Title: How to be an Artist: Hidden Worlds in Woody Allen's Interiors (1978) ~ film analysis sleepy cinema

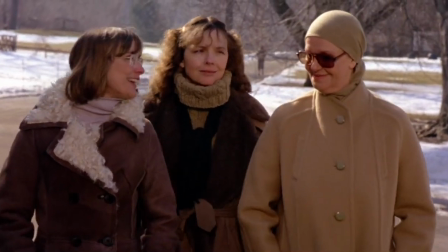[4:18]
She is who feeds us, keeps us alive, and protects us from predators.
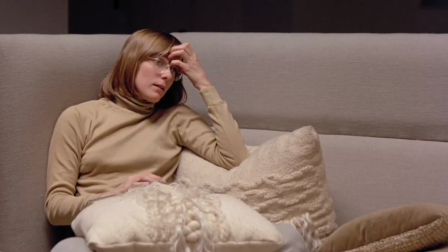[4:22]
It is a time when the child does not easily differentiate where they end and the mother begins.
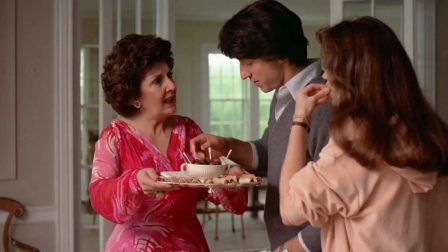[4:28]
Ideally, the mother will encourage individuation as the child matures, encouraging them to enter the world as independent adults.
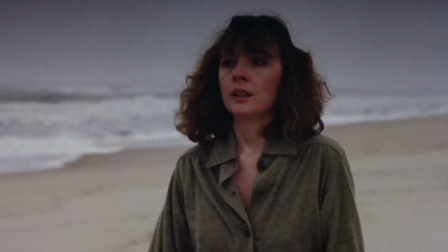[4:36]
If this does not happen, then adulthood cannot begin in earnest. A role reversal occurs wherein the child becomes parentified,
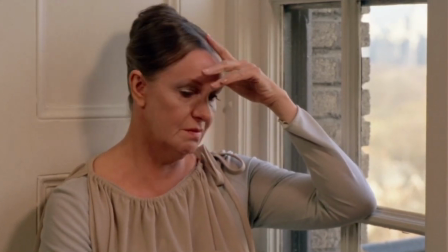[4:44]
expected to hold and interpret the emotions of the parent instead of the other way around.
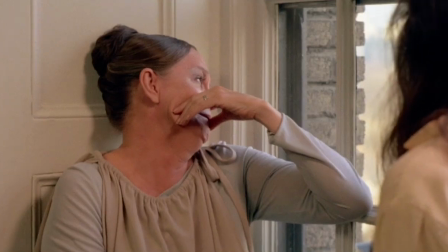[4:49]
Mother's love becomes weaponized and conditional on the actions of the parentified child.
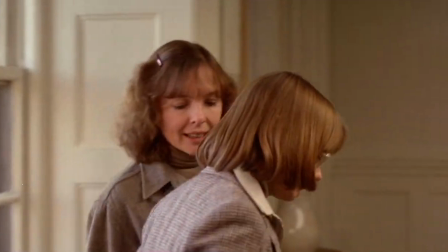[4:55]
An early scene succinctly demonstrates just how thoroughly Joey has been consumed and parentified by Eve.
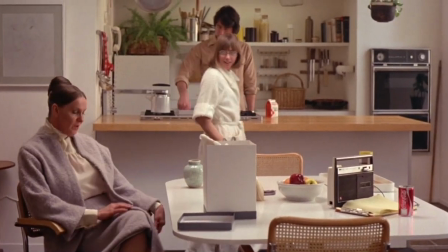[5:01]
On a visit to Joey's apartment, Eve spends most of her time discussing how she is going to decorate and remodel Joey's home.
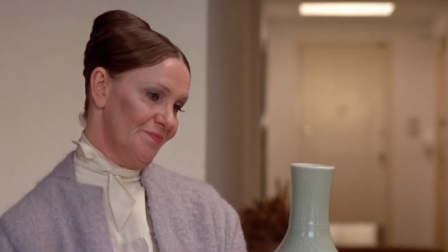[5:09]
She brings a vase that looks suspiciously like the vase she wants to replace it with.
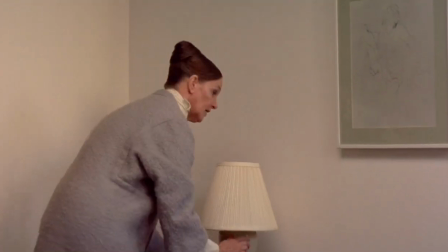[5:13]
She fusses with a lamp that she believes belongs in the bedroom and takes it there.
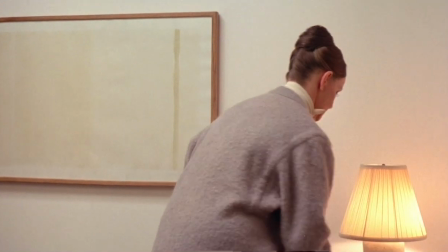[5:18]
Once in the bedroom, the scene is framed with Eve in the center, from the waist up, placing the lamp on a table. In front of her is a white wall, and to her left is a nondescript watercolor that is nearly all white.
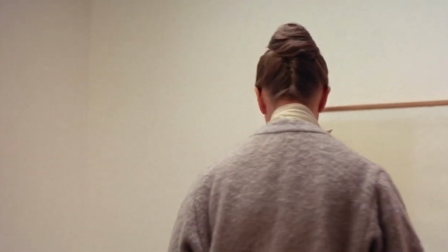[5:32]
The camera then follows Eve as she walks to the left, still framing her above the waist,
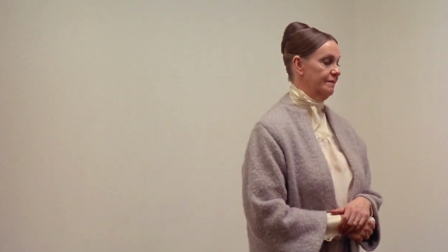[5:37]
mostly centered, and displaying nothing behind her but a white wall.
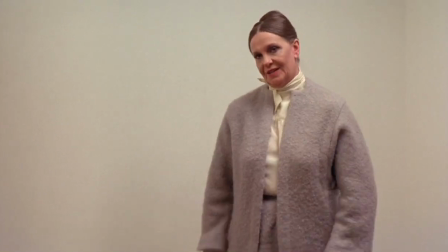[5:42]
The camera comes to settle as Eve sits down on a low bench, where Joey soon joins her.
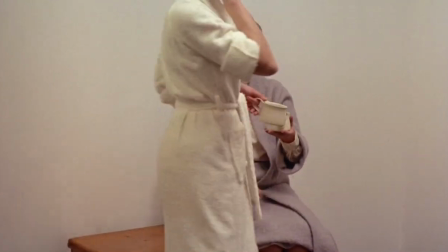[5:47]
There, the camera remains until the conclusion of the scene.
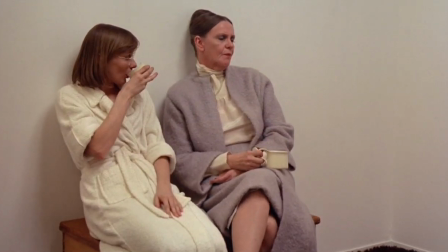[5:51]
At the end of the scene, it's notable that Joey exits the frame in anger, while Eve remains.
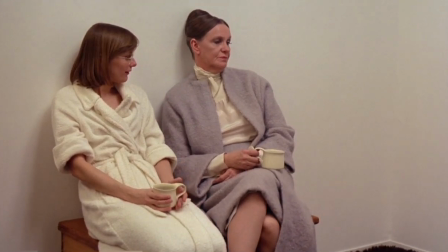[5:58]
If we consider the bedroom as a portal to the interior space of the mind, then we can see what sort of emotional tyranny is going on in this scene.
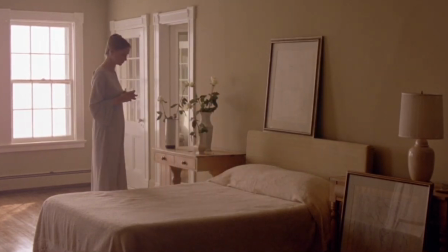[6:07]
A bedroom is where we go to relax, sleep, and experience our interior world and the unconscious by dreaming.
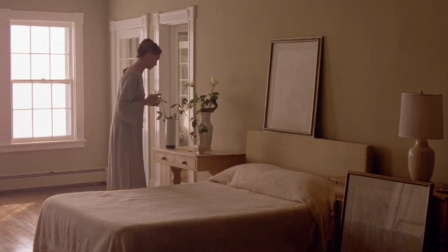[6:14]
We can also assume that Joey is sharing this bedroom with her partner, which would make it a space of sexual and emotional intimacy with her spouse.
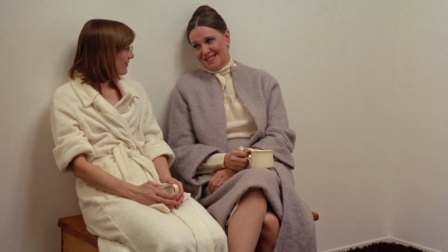[6:22]
The way this scene is constructed does not denote any of that. There is nothing we could reasonably interpret as bedroom.
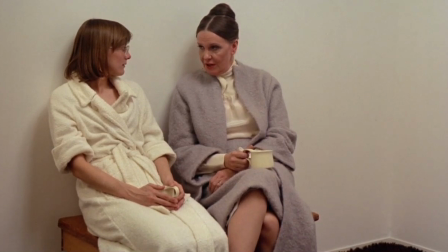[6:30]
We see nothing but a bench, a painting, and the top of a lamp.
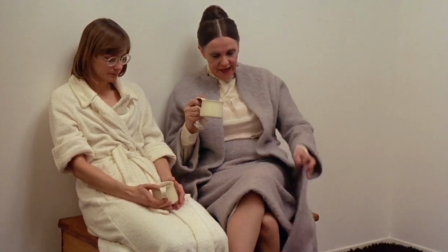[6:35]
We only know it's the bedroom because the characters told us.
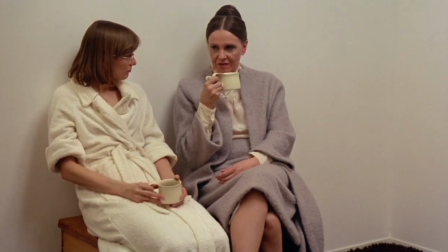[6:40]
The cinematographic refusal to allow anything else in the frame is significant.
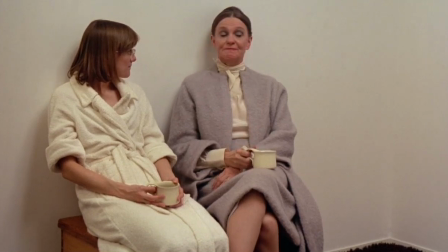[6:44]
There are no personal items. We see nothing of Joey and Mike in this room.
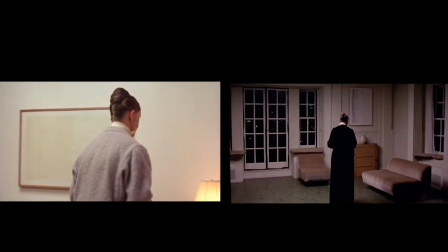[6:49]
Later in the film, we even see a version of the painting hanging in Eve's apartment. Eve occupies the space comfortably.
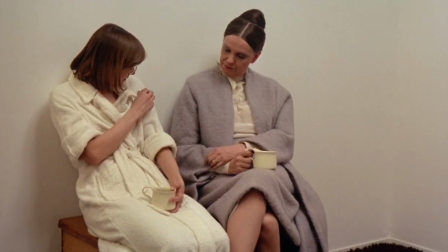[6:56]
The camera follows her, not Joey.
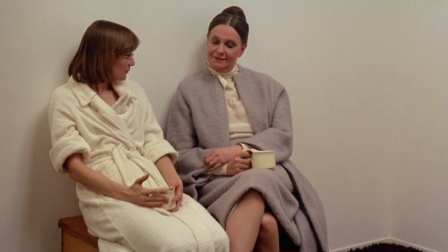[6:59]
Eve places things inside the room and feels at liberty to dictate the design aesthetic of her daughter's most intimate space.
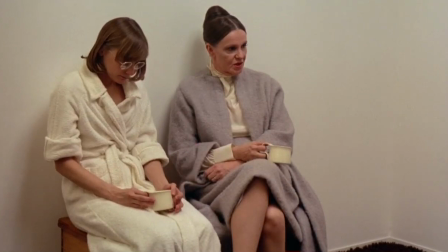[7:07]
Eve controls the room, and Eve controls Joey.
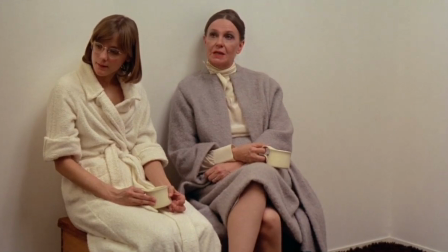[7:11]
There is an exquisite simplicity to this scene, where absence is the signifier and deprivation the style.
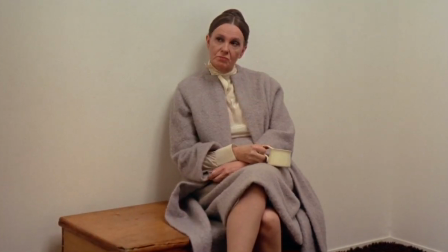[7:18]
It demonstrates the absolute psychic control Eve has over Joey, as she literally and figuratively occupies her daughter's interior world.
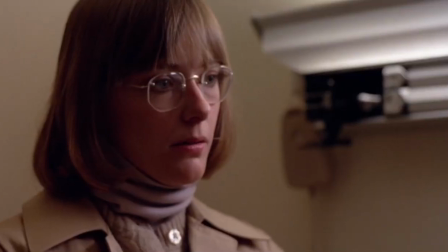[7:27]
Not once does Eve demonstrate an ounce of real care for Joey. Joey is taken for granted as an extension of herself.
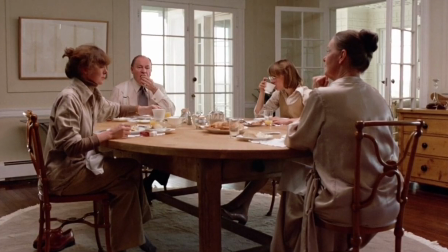[7:35]
During Renata's flashback to the dinner where Arthur announced his departure, there is a brief silence following his speech.
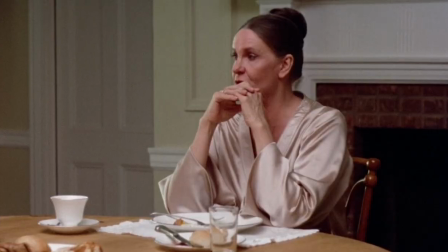[7:42]
Suddenly Eve erupts, turns to Joey, and shouts at her to stop breathing so loudly.
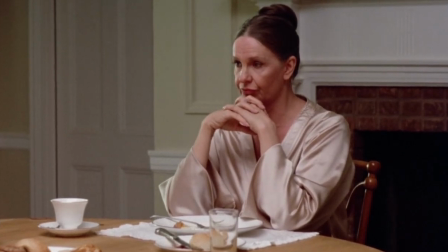[7:48]
Eve's immediate reaction to this news is to attack her daughter, externalize her fear and pain, and place it inside Joey.
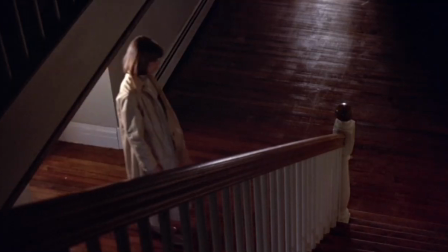[7:56]
Naturally, Joey is immobilized. She is haunted and unknown to herself.
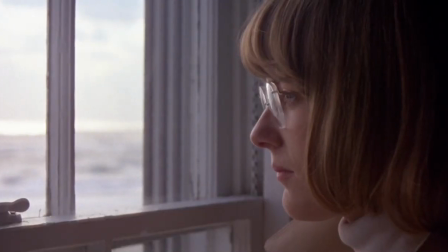[8:02]
Repeatedly does Joey discuss her artistic immobilization. She desperately wants to create and complains that she is filled with emotion she has no idea how to express.
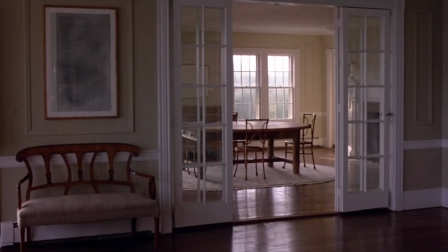[8:12]
It is a very particular source of pain because of how wound up creation is with Eve.
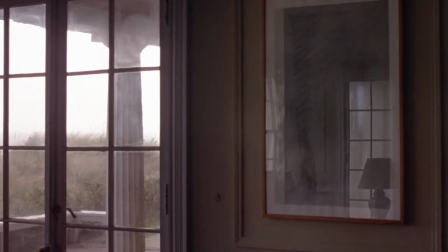[8:17]
Eve is taken seriously as an artist. Eve is encouraged by Joey to the point of being allowed artistic control over Joey's home.
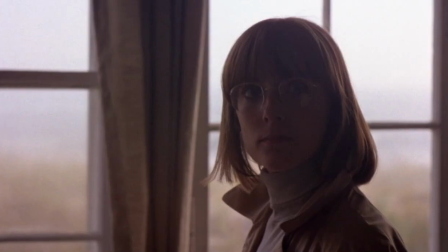[8:25]
Eve is everywhere, and there is no room for Joey.
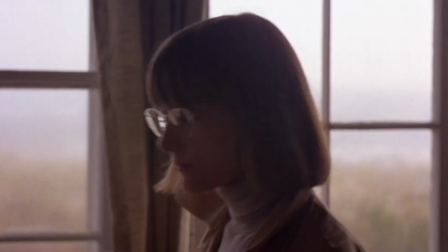[8:29]
Because this lack of emotional space causes Joey pain, and because to express that pain would be a direct reaction to being cannibalized by her mother,
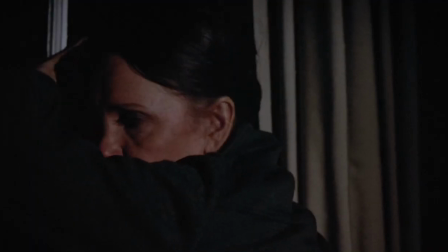[8:37]
she cannot express it without risking the withdrawal of maternal love.
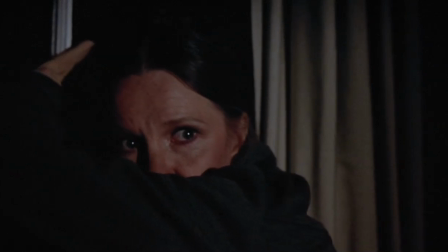[8:41]
Such a thing would be unthinkable, as Joey is unclear where she ends and her mother begins.
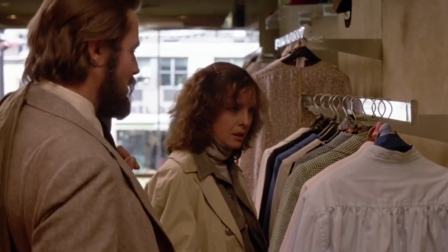[8:48]
In contrast, Renata is a successful novelist, greatly admired by Eve.
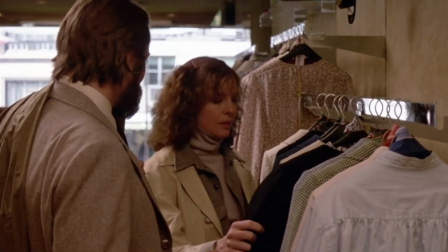[8:53]
Eve is not concerned with controlling Renata.
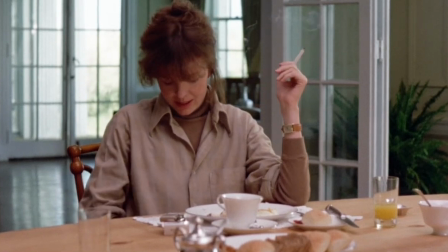[8:56]
Renata is often portrayed as an observer, deeply troubled by her family's dynamic, which nonetheless infects her.
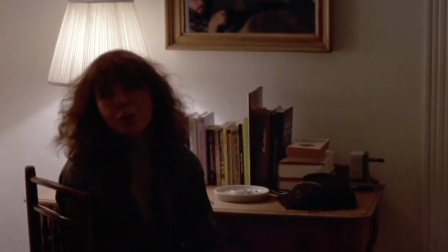[9:03]
In visits to Renata's home, which Eve quite pointedly never enters, we see personal items, where in Joey's there were none.
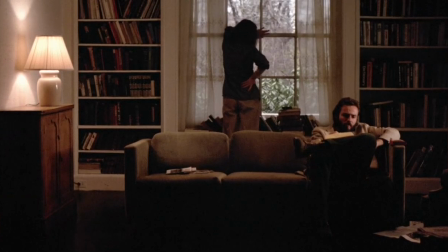[9:11]
It is poignant that the only personal objects in Renata's home are books. Renata's art is what makes her mother value her, and the inclusion of the books suggests that this aspect of personal identity is only permissible based on Eve's values and vanity.
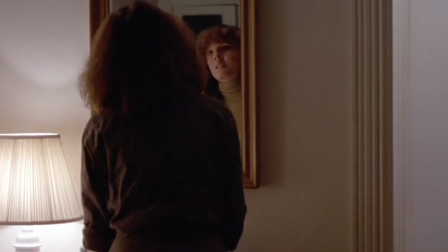[9:28]
The filmmaking of Renata's home is also much more alive and manic when set next to similar scenes in Joey's home.
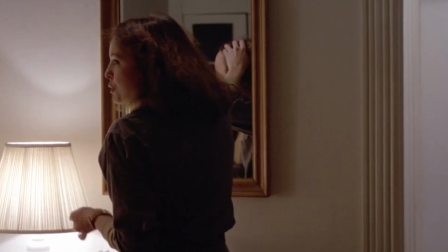[9:35]
Renata walks around and fills her space, while Joey remains static.
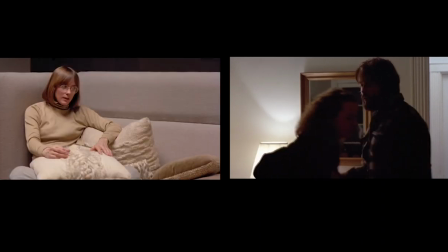[9:39]
Renata has achieved a measure of individuation from her mother, but she is still parentified in her role as Frederick's wife.
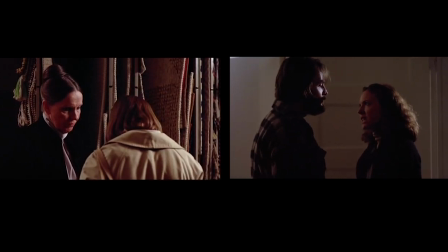[9:46]
The subjects of their conflicts mirror those between Eve and Joey. Frederick is constantly positioning Renata to give artistic validation,
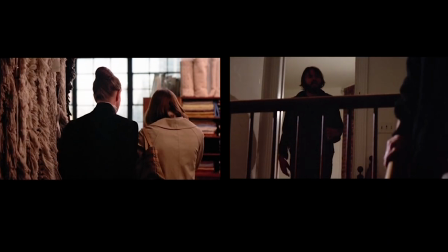[9:54]
while feeling emasculated and jealous of her success among the literary intelligentsia.
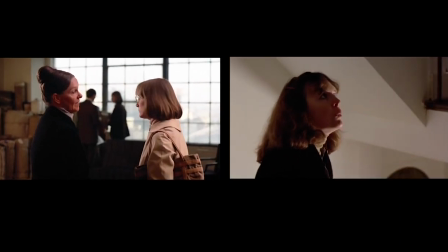[10:00]
He lashes out at her and spits back the validation as dishonest flattery.
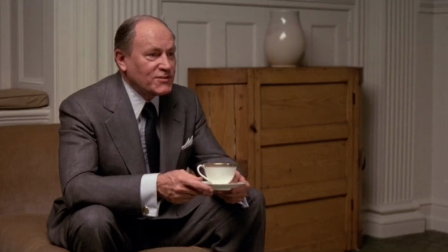[10:05]
Throughout most of the film, the father, Arthur, has been away on a protracted trip to Greece.
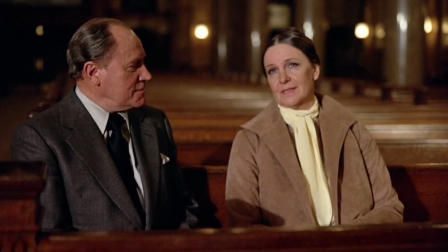[10:10]
He and Eve are on a trial separation, but this is only his way of letting her down gently.
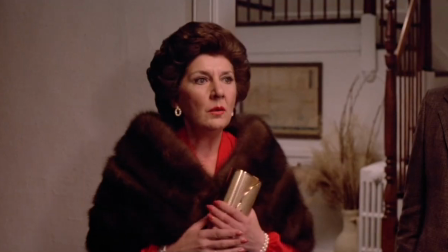[10:17]
Arthur has met another woman, Pearl, and he plans to marry her.
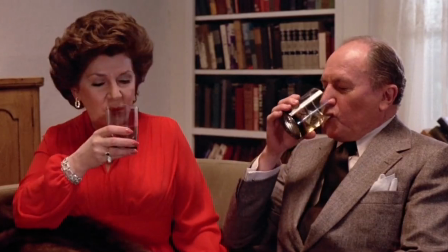[10:22]
Pearl is the antithesis of Eve, an artless but pleasant and cheerful woman.
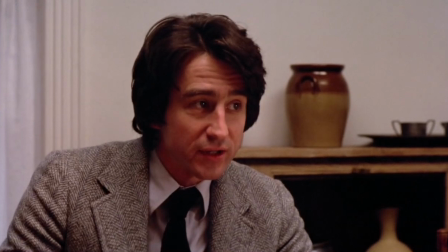[10:27]
She cares not for high culture and confuses the snobby family with her forthrightness and
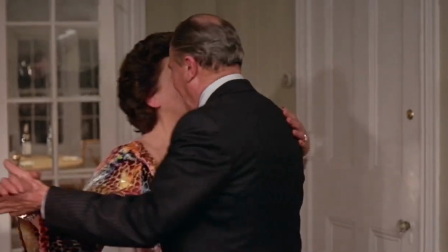[10:33]
declarations that she prefers white sand and blue water to historical sites or art museums.
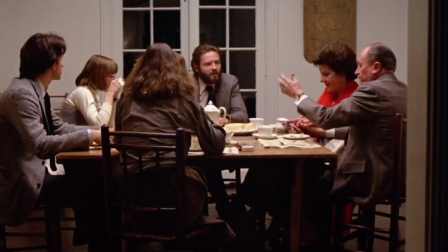[10:40]
Notably, she is wearing red in a world made of gray and beige. Naturally, Renata and Joey hate her.
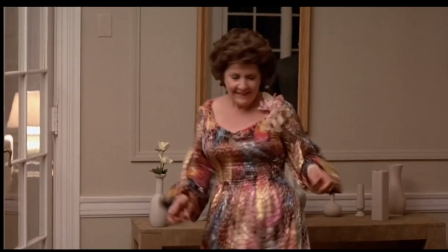[10:47]
Pearl's love and values have nothing to do with art or expectation. She is free and demonstrative.
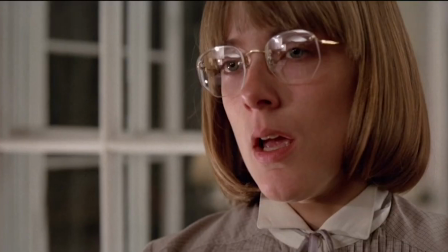[10:53]
It terrifies the daughters. For them, maternal love is icy rigidity.
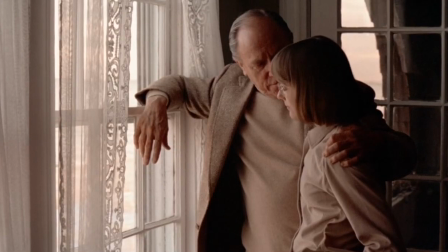[10:59]
Anything else is unknown and suspicious. Arthur is keen to use Pearl to move his family forward, and desperate to spend his golden years drama-free.
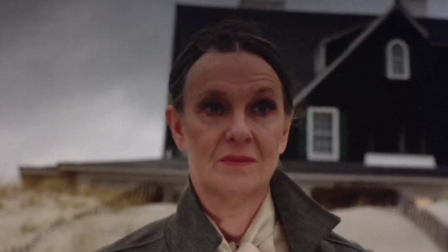[11:08]
In a sweeping act of psychoanalytic transparency, Eve commits suicide by walking into the ocean on the night of Arthur and Pearl's wedding.
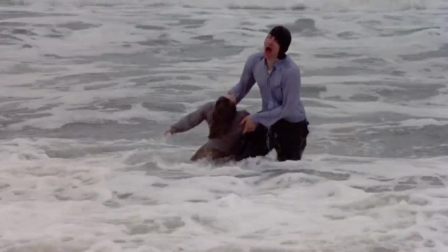[11:17]
Joey attempts to rescue her, only to be brought back to the land by Mike, and then literally have the life breathed into her by new mother Pearl.
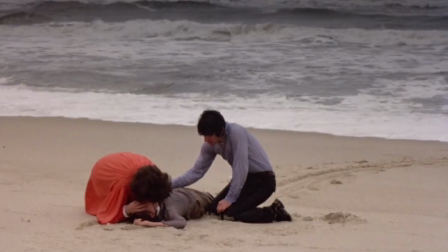[11:25]
It certainly tracks with what's been going on, but the compulsion to wrap the narrative up in the most optimal psychological outcome
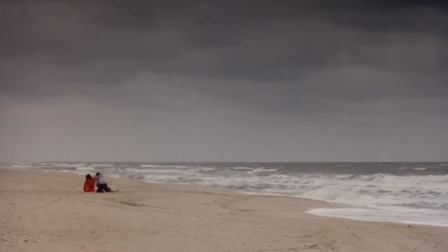[11:33]
feels like a fantasy compared to the emotional brutality of the preceding 90 minutes.
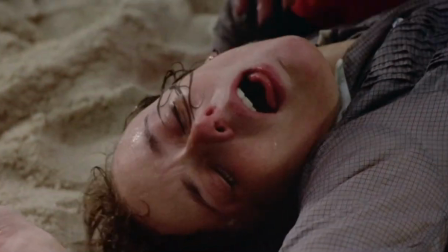[11:39]
If only it were so simple to quickly replace a toxic parental figure with a benign one.
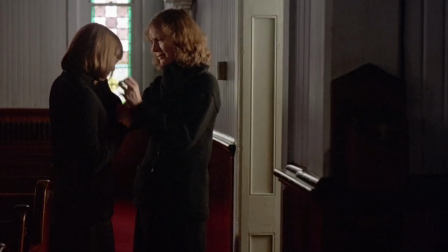[11:45]
With Eve gone, the film ends with voiceover narration from Joey writing in her journal.
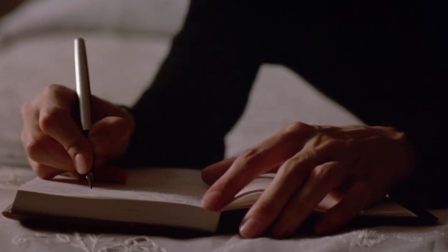[11:50]
Finally free of her mother's clutches, she can begin the hard task of finding her own voice and identity.
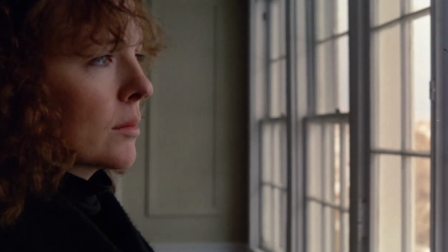[11:57]
In one of many nods to Ingmar Bergman, the film ends with the sisters standing before a window as they have many times before.
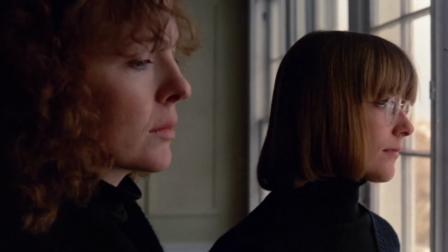[12:05]
They enter by order of birth and gaze at the ocean. Joey says that the water is calm, and Renata agrees.